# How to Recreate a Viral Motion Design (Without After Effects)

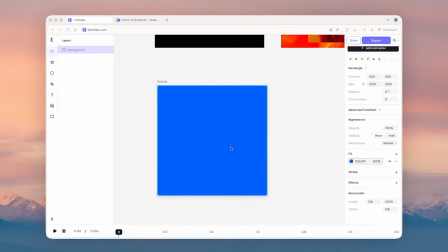[4:09]
All right, cool. So before we actually animate anything, we need to make sure the viewer knows exactly where to look. And that's called staging. It's how we control focus. So for example, over here in our logo,
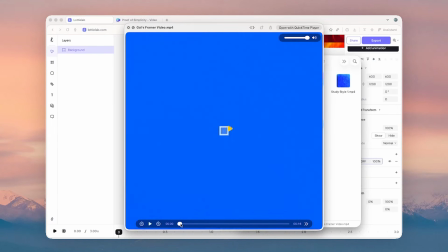[4:27]
we want the audience to focus on how it all started from just a simple square and evolve into the final mark.
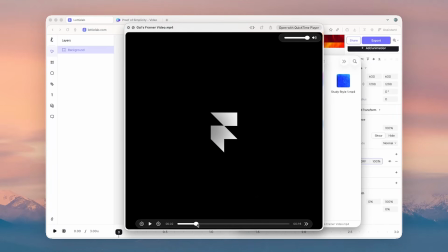[4:35]
That's our story, and staging helps us guide their eyes to follow it. Alright, so let's do that.
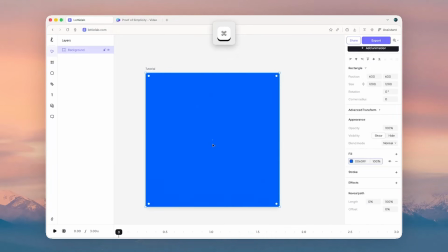[4:41]
So let's create a square. I'm going to press R and just draw a square, and I'm going to assign a size for this square to be 140 and 140, and then I'm going to place it at the center. And there we go. And now I'm just going to add an animation.
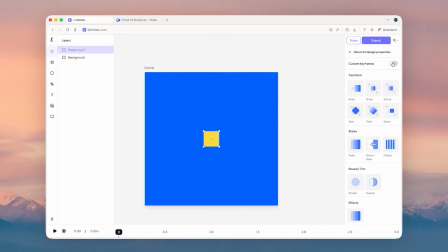[4:58]
So for this one, I'm going to be using custom keyframes. Turn that one on, and I'm just going to drag our timeline up.
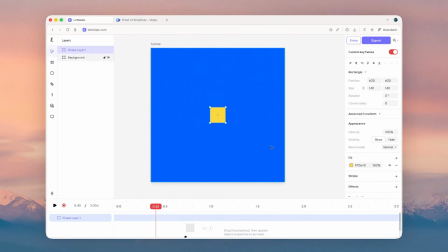[5:05]
All right. So at 0.4 seconds, I want to have the same size keyframe, but 0, we want the size to be 50. And there we go. That's our first animation right there.
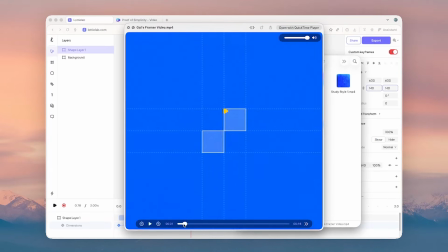[5:20]
And now, actually, let's review our asset again. It then introduces another shape. Now, at this point, it's building up the logo. And notice how each piece doesn't appear all at once. It comes together step by step.
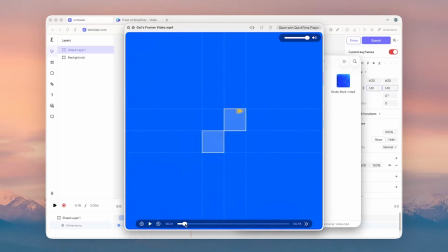[5:39]
And that's what we call rhythm. Motion has rhythm, just like music. If everything moves at the same pace, it feels flat, really flat. And so, we create rhythm by letting things happen one after another and giving each moment a beat of its own. So, that's the concept of rhythm.
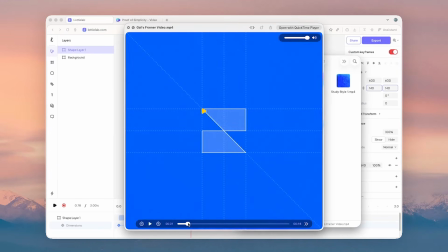[5:59]
And actually, before we actually do this very part of the asset, let's just recap what staging and rhythm is. Staging and rhythm actually happens at the same time. While staging decides what the viewer should focus on, rhythm decides when they see it.
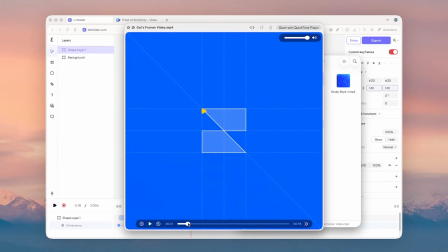[6:17]
So we're not just placing elements, we're planning how attention flows from one element to the next. And basically, that's the idea for staging and rhythm. And this is what makes this very asset so viral, in my opinion.
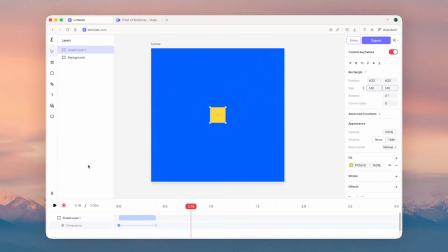[6:32]
So, even if it's really simple, no flashy effects, nothing, it guides your attention really clearly. Alright, so let me just duplicate the shape layer 1 right here. And then I'm going to turn off our animate mode. You can just press A to turn it off, or press this icon right here.
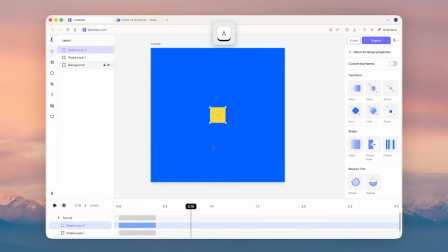[6:51]
I'm just going to press A. Then I'm just going to quickly reposition this one.
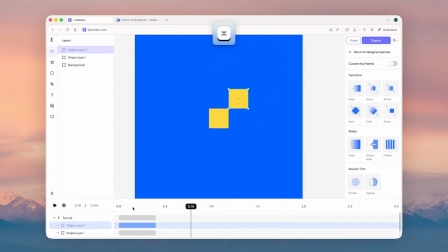[6:55]
And again, the concept of rhythm is that we let things happen one after the other. So for shape layer 2, I'm just going to move it forward in time so that it starts a little bit later or right after when our first element stops animating.
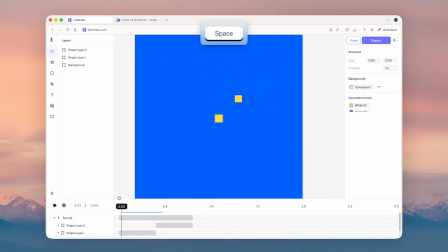[7:12]
Alright, so it animates like that, then, lovely.
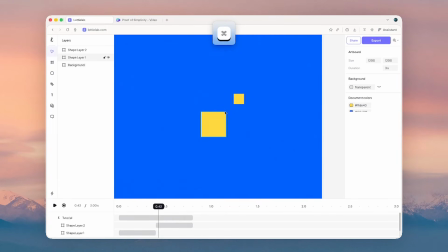[7:17]
But now it should be scaling at this part of our artboard. So what we can do for that one is we just select this one right here,
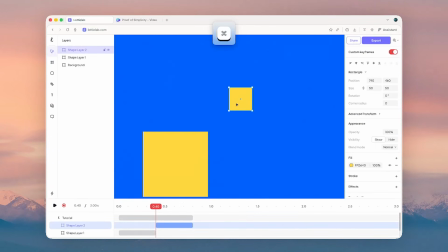[7:28]
and we just move it to scale at this part, right? So we do that, and it scales from there. All right, lovely. But now we just set this one back to 0, and then adjust the position again so that it starts scaling from this part.
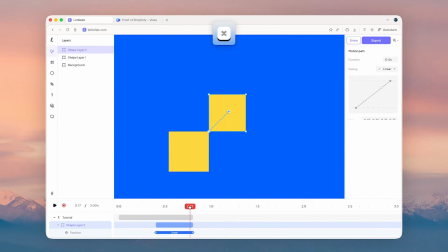[7:46]
And now we have that. Right, lovely.
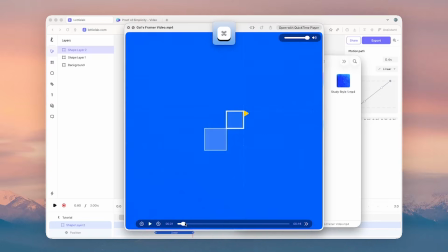[7:50]
But if I'm not mistaken, as it's scaling up as well as we introduce the other square, it also shifts the entire element back to the center.
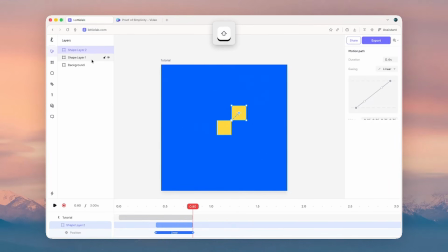[7:59]
So let's do that. So over here, I'm just going to select shape layer 1 and 2, and then group them together. Command G or Control G if you're in Windows, then center them, like so.